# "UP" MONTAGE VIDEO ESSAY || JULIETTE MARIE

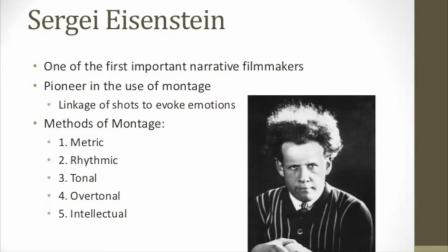248s
This is based on Eisenstein's methods of montage, meaning that the editing is a combination of rhythmic,
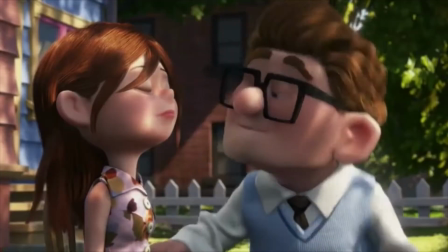254s
tonal, and metric editing, hence creating overtonal. Most people would say that Married Life is an extremely emotional montage.
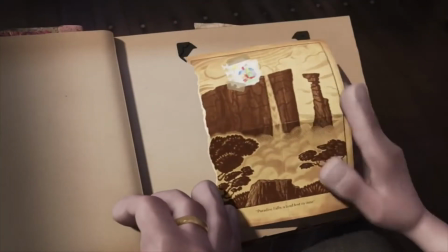263s
Really, it's the transfer of emotion from screen to audience that makes Married Life so emotional.
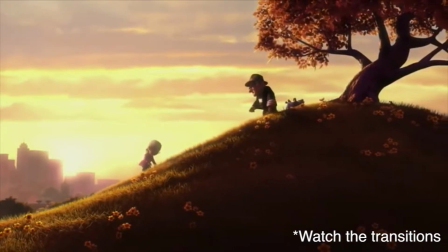270s
The result of the overtonal editing style is that the transitions and the timing of the transitions perfectly fit the emotion,
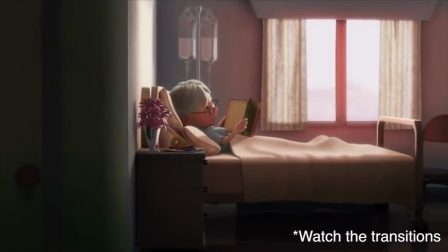278s
pace, and overall mood of the individual shot.
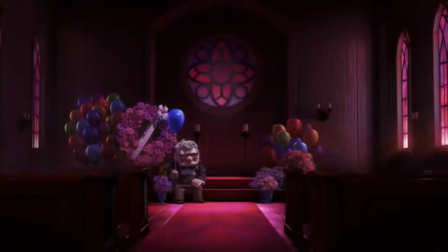281s
For example, like I mentioned before, when the overall tone is gloomy and melancholy, the transitions are long crossfades and long cross dissolves.
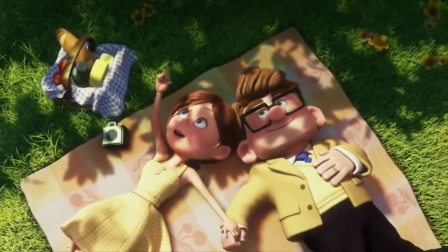290s
In comparison, when the tone is cheerful and upbeat, the transitions are quick cuts that show the time passing.
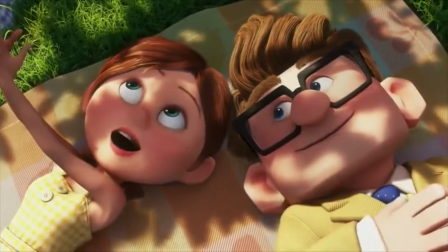297s
This then coexists with the music to create a perfect blend.
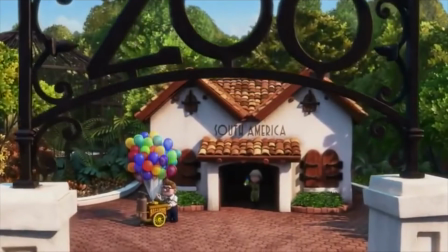301s
One of the most striking observations I made was that if you look closely,
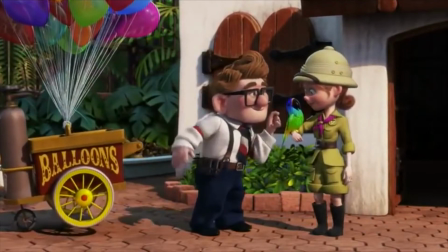306s
it is evident that the color scheme of the montage changes to reflect the nature of Carl and Ellie's relationship.
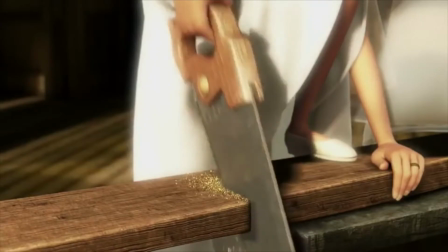313s
So, when they are young and in the beginning stages of their relationship, the shades are quite sepia-toned, which matches the look of the 1930s and 40s.
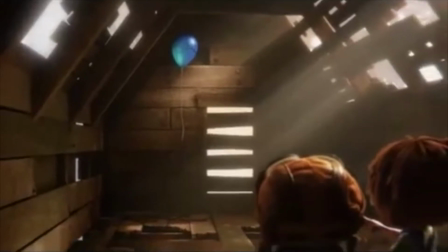321s
The sepia tones are even more obvious in the beginning of the film when Carl and Ellie are still children.
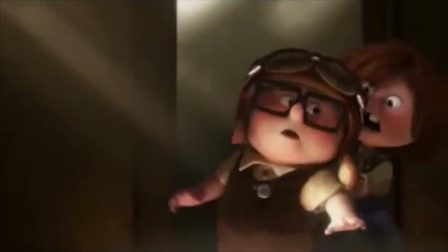327s
However, this is before the montage officially begins.
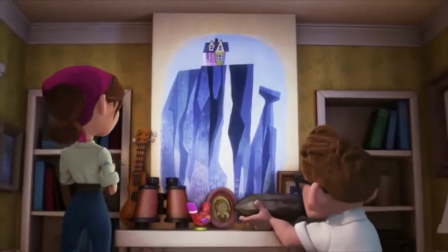331s
Likewise, when they are going through the happy section of young love and adulthood, the colors are much more vibrant, rich, and full of life.
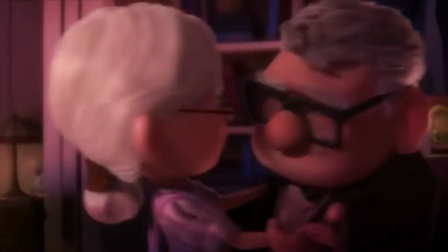339s
Even during the happy sections of their elderly life, the colors have a sweet tone.
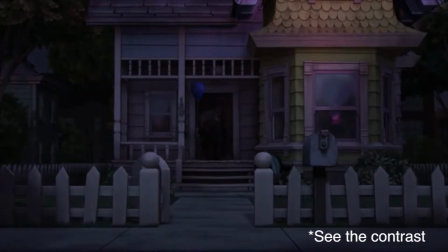344s
As Ellie's health declines, the colors become much more dark and considerably gray-toned.
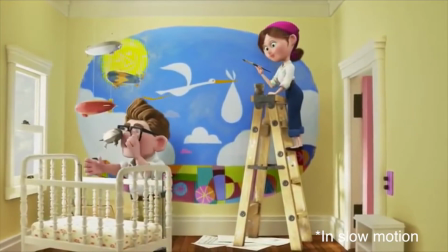350s
The slide transition from the joyous nursery decorating straight to the
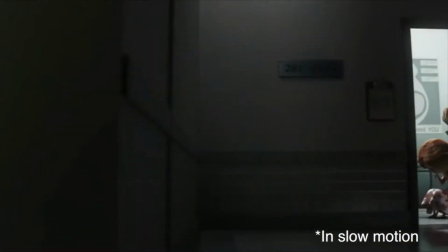355s
hospital room is arguably the turning point of the entire montage.
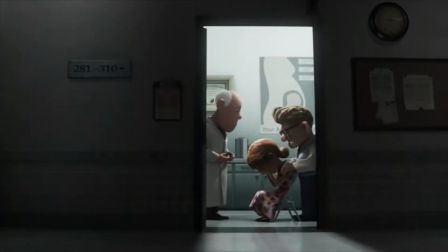359s
The transition, color, sound, and the shot itself all work together to create an abrupt drop in mood.
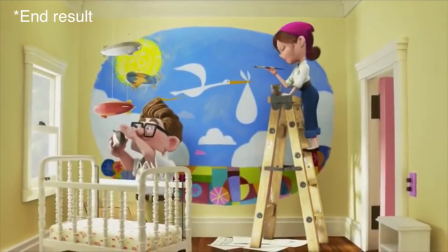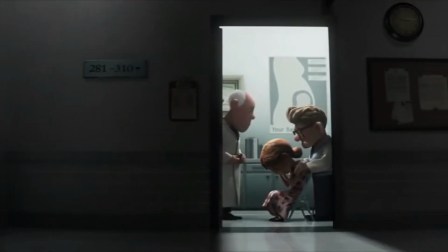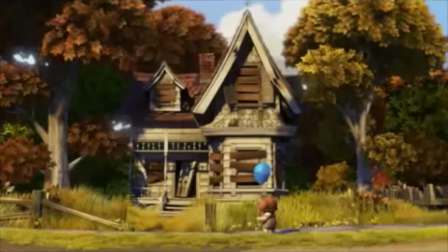380s
There is also the symbol of the blue balloon.
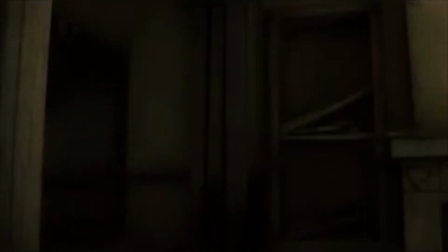382s
The blue balloon is significant in the relationship, being evident at some point in every stage of their lives.
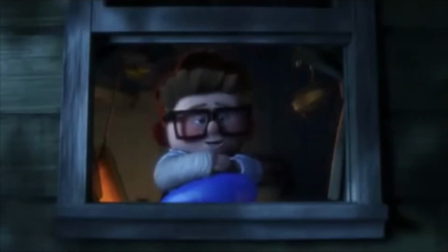389s
The color, always being blue, connects the blue balloon to the thought of Ellie.
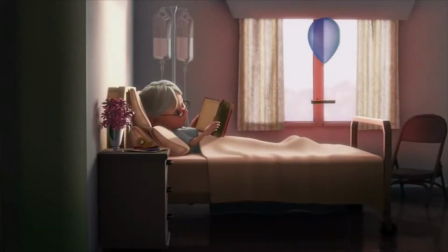394s
So everywhere we see a blue balloon, we'll think back to her.
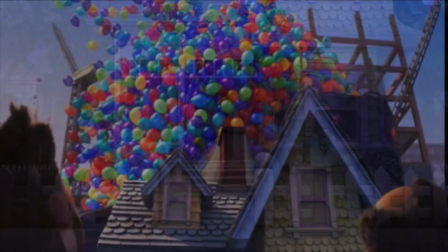398s
Even in the big bunch of balloons that Carl tied to his house, you'll notice that there are more blue balloons than other colors.
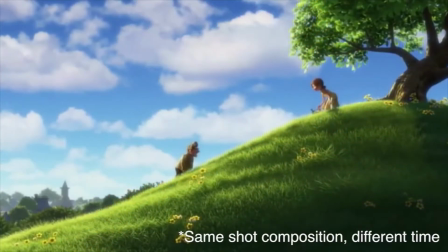406s
Married Life also incorporates a variety of different shots and angles.
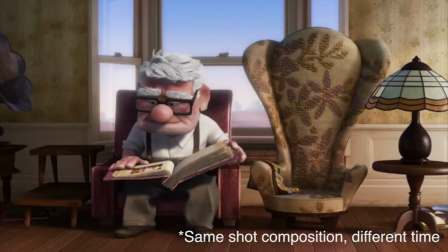410s
Some of these are then, in a sense, recreated later in the montage to show a contrast between the past and the present.
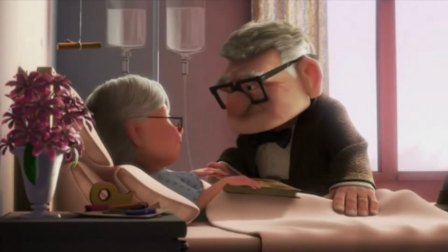418s
This is when the composition of the shot itself is very similar in two shots at different times.
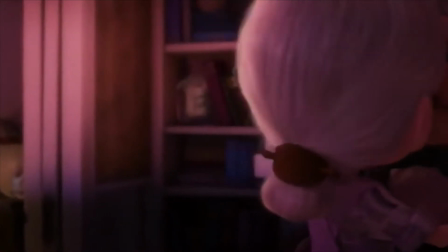424s
Despite the fact that it's an animation, mise-en-scène also does play a part in Married Life.
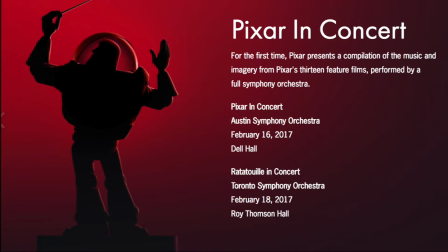432s
Another main element to the montage is the sound. In Married Life, there is no dialogue, and there are no sound effects.
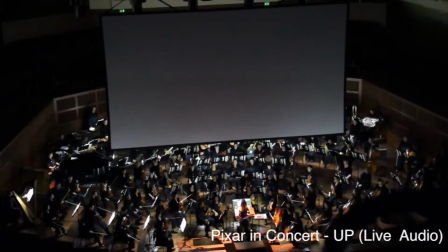440s
In fact, regarding sound effects, one of the directors of Up told Los Angeles Times,
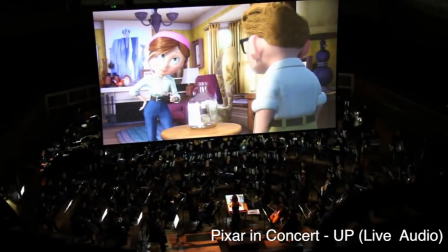445s
"We even had sound effects in that sequence for a long time, like the jars with their money to South America smashing,
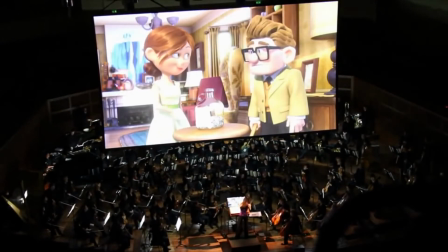451s
and the tire in the car popping, as we took all of that stuff out as well, and just left Michael Giacchino's score."
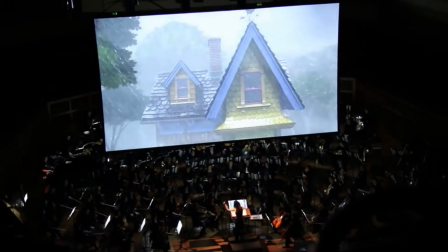460s
The score also helps give a 1930s to 40s vibe to the montage.
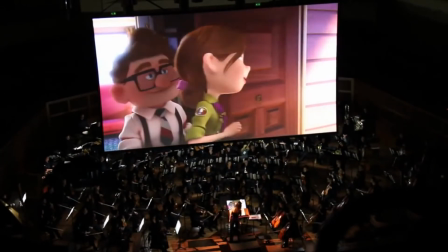464s
Although it keeps the same basic melody throughout the whole piece, different instruments are used at different times to match what's happening on the screen.
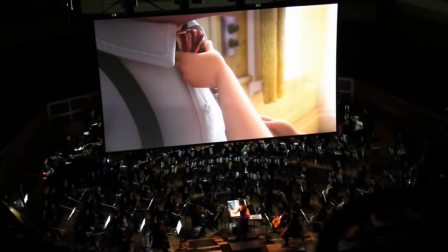472s
So, even though it's a coherent and structured piece of music that flows together, at different points in the montage the instruments are completely different.
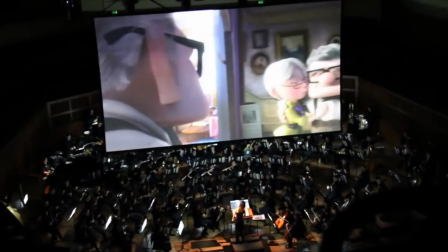481s
Sometimes we hear a whole group of instruments together like an orchestra.